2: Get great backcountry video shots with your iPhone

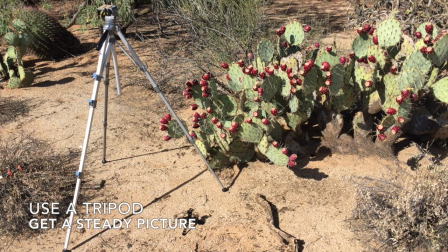11s
first tip is to use a tripod to get a steady picture. The worst thing is a video with lots of camera shake.
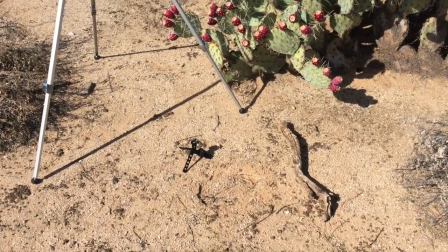18s
A big bulky tripod can be useful for shots around the house,
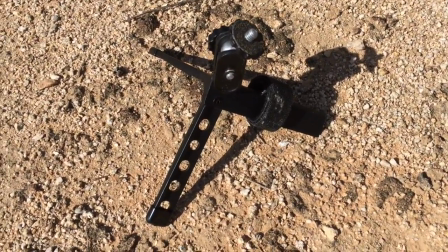22s
but when you're out in the backcountry, a small unit like the UltraPod is really ideal.
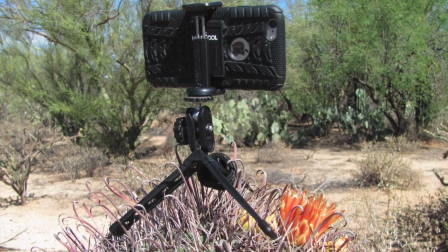29s
These small tripods can be put on top of a log, or even in this case on top of a cactus, in order to get a better perspective.
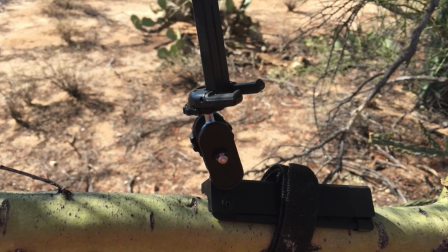37s
The UltraPod can even be velcroed onto a branch of a tree in order to get an even higher perspective.
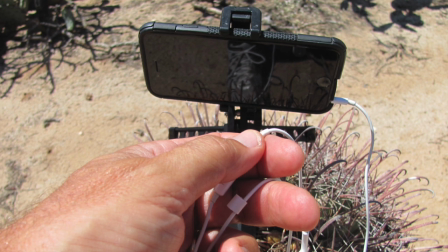44s
Once you have the shot all lined up on your little miniature tripod,
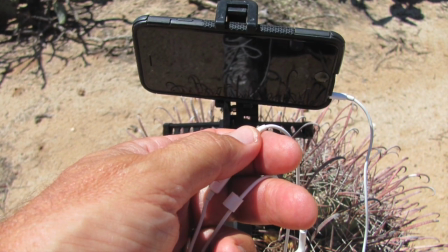49s
it can be hard to see just exactly where the video start-stop button is,
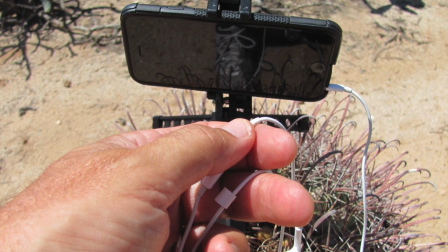55s
and your earbud can actually be used as a remote control for your iPhone.
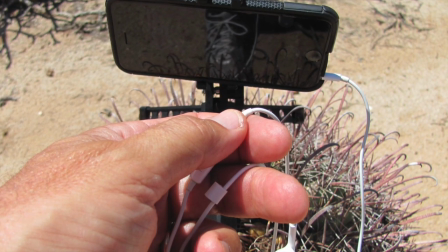61s
The plus or minus volume control on your earbud will press once and it'll start video recording, press again and it'll stop video recording.
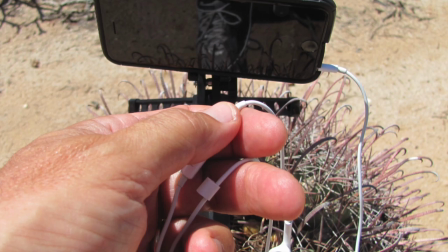70s
This can also be used for stills to avoid camera shake with a tripod.
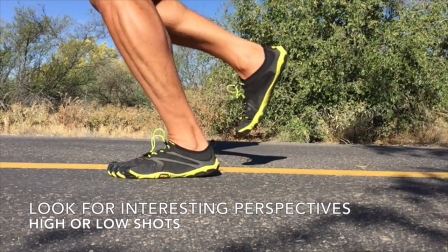76s
Placed directly on the ground, they give you a great up-angle shot.
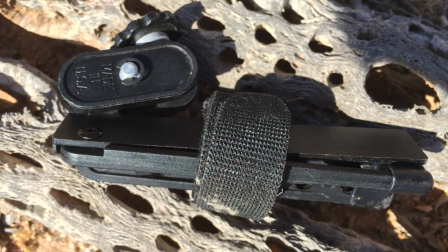82s
When not in use, these units fold up into a very small size that tuck it nicely into a small pocket of your backpack.
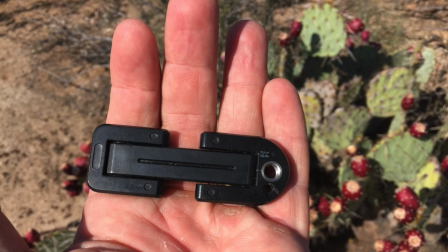91s
To use your iPhone with a tripod, you'll need an adapter. I use the Joby Grip, which folds up nicely into a small size when not in use.
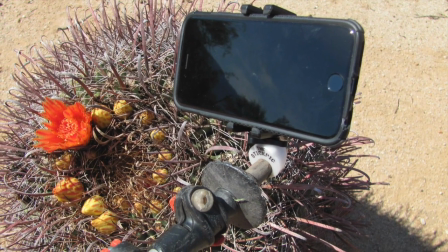99s
Another gadget I use to get unique perspectives is a stick pick.
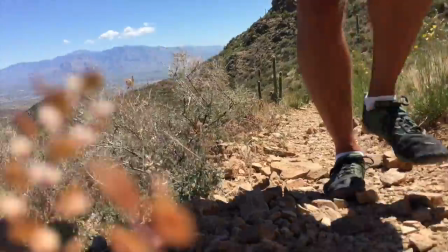104s
This handy little device turns your trekking pole into a selfie stick,
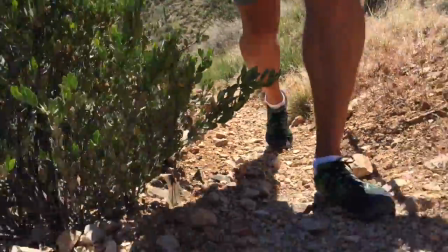110s
or it can be used along the trail to capture videos at a very low perspective as you're actually moving.
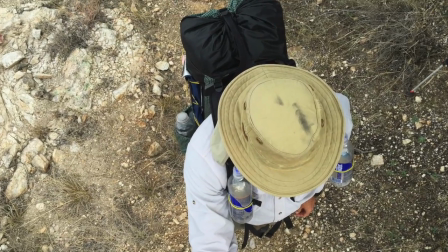120s
So I do gear reviews, among other things, and the stick pick allows me to get
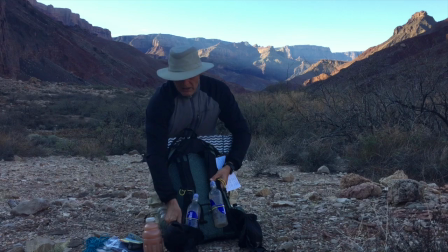125s
perspective of some of the gear right on the trail in use. This clip illustrates two things that I try to do.
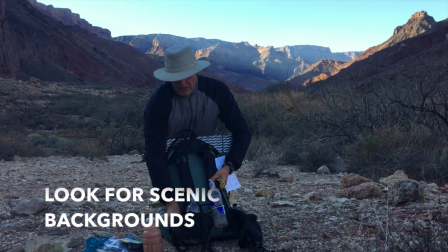134s
One of them is to look for scenic backgrounds for my shots. It always makes things more interesting if what's behind you is particularly beautiful.
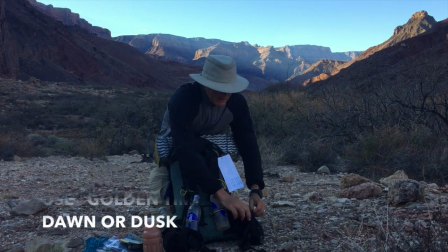143s
The second thing this clip illustrates is, whenever possible, use magic time,
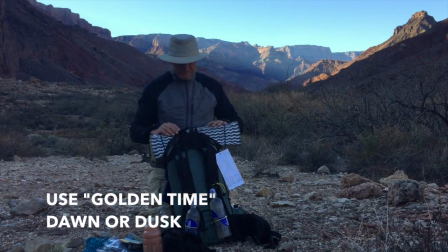148s
which is dawn or dusk, where the lighting is particularly interesting. In this case, the foreground is quite dark, but the background is quite light.
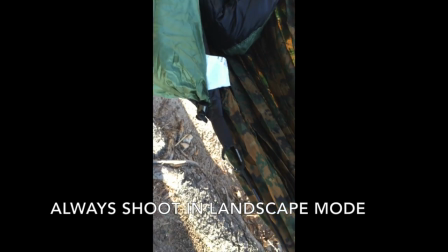157s
One of the cardinal rules is to always shoot in landscape mode.
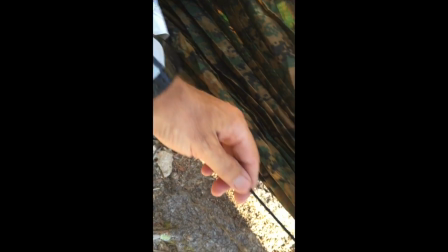162s
Portrait mode gives you these black bands on both sides, which makes it very hard to see things, and most people find very irritating.
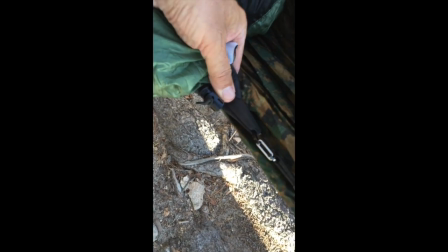170s
So sometimes you have to jockey around your shots a little bit in order to get them to look good in landscape mode, but do your best.
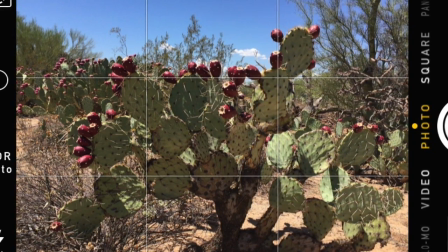179s
One of the classic composition rules of photography is called the rule of thirds,
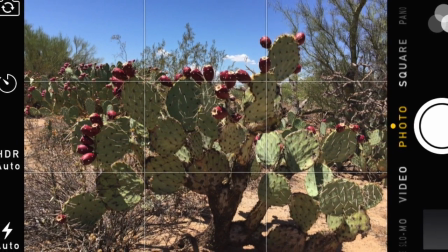184s
where you have the most interesting items at the corners of the center third, and if you have, for instance, sky in the shot,
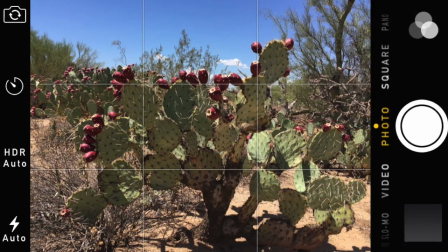191s
it's the top third or the top two-thirds if you're trying to accentuate the sky.
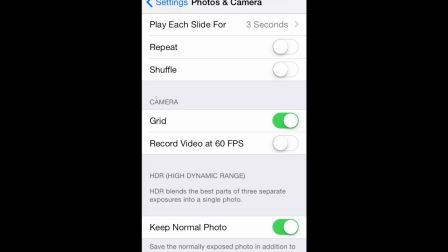196s
Your iPhone will actually show you the classic grid for the rule of thirds if you turn it on under settings,
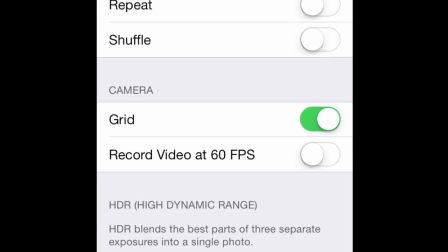203s
but it will only be visible in photos, not in videos.
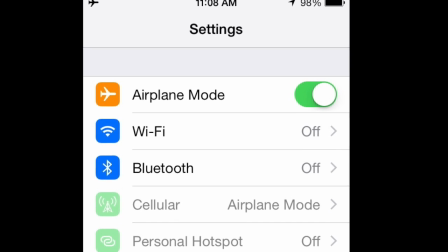208s
Last but not least, you're not going to get great shots if your iPhone runs out of battery power in the backcountry.
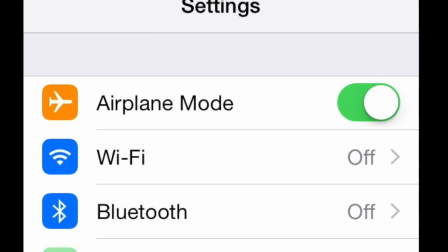215s
First thing you should do is turn it into airplane mode to minimize the phone trying to find a cell signal.
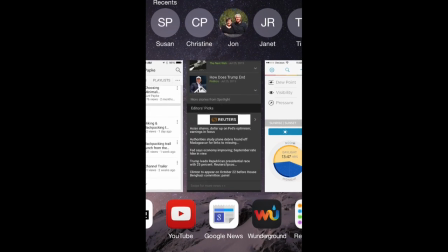223s
The other thing you should do to maximize battery life is make sure you don't have any applications that are running in the background eating up your battery.
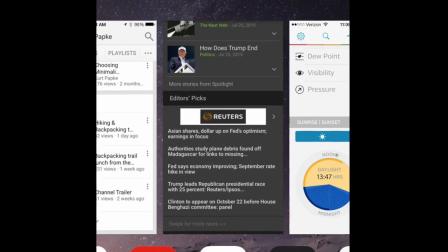230s
So just press the home button twice and then swipe up on all the applications that you won't be using in the backcountry.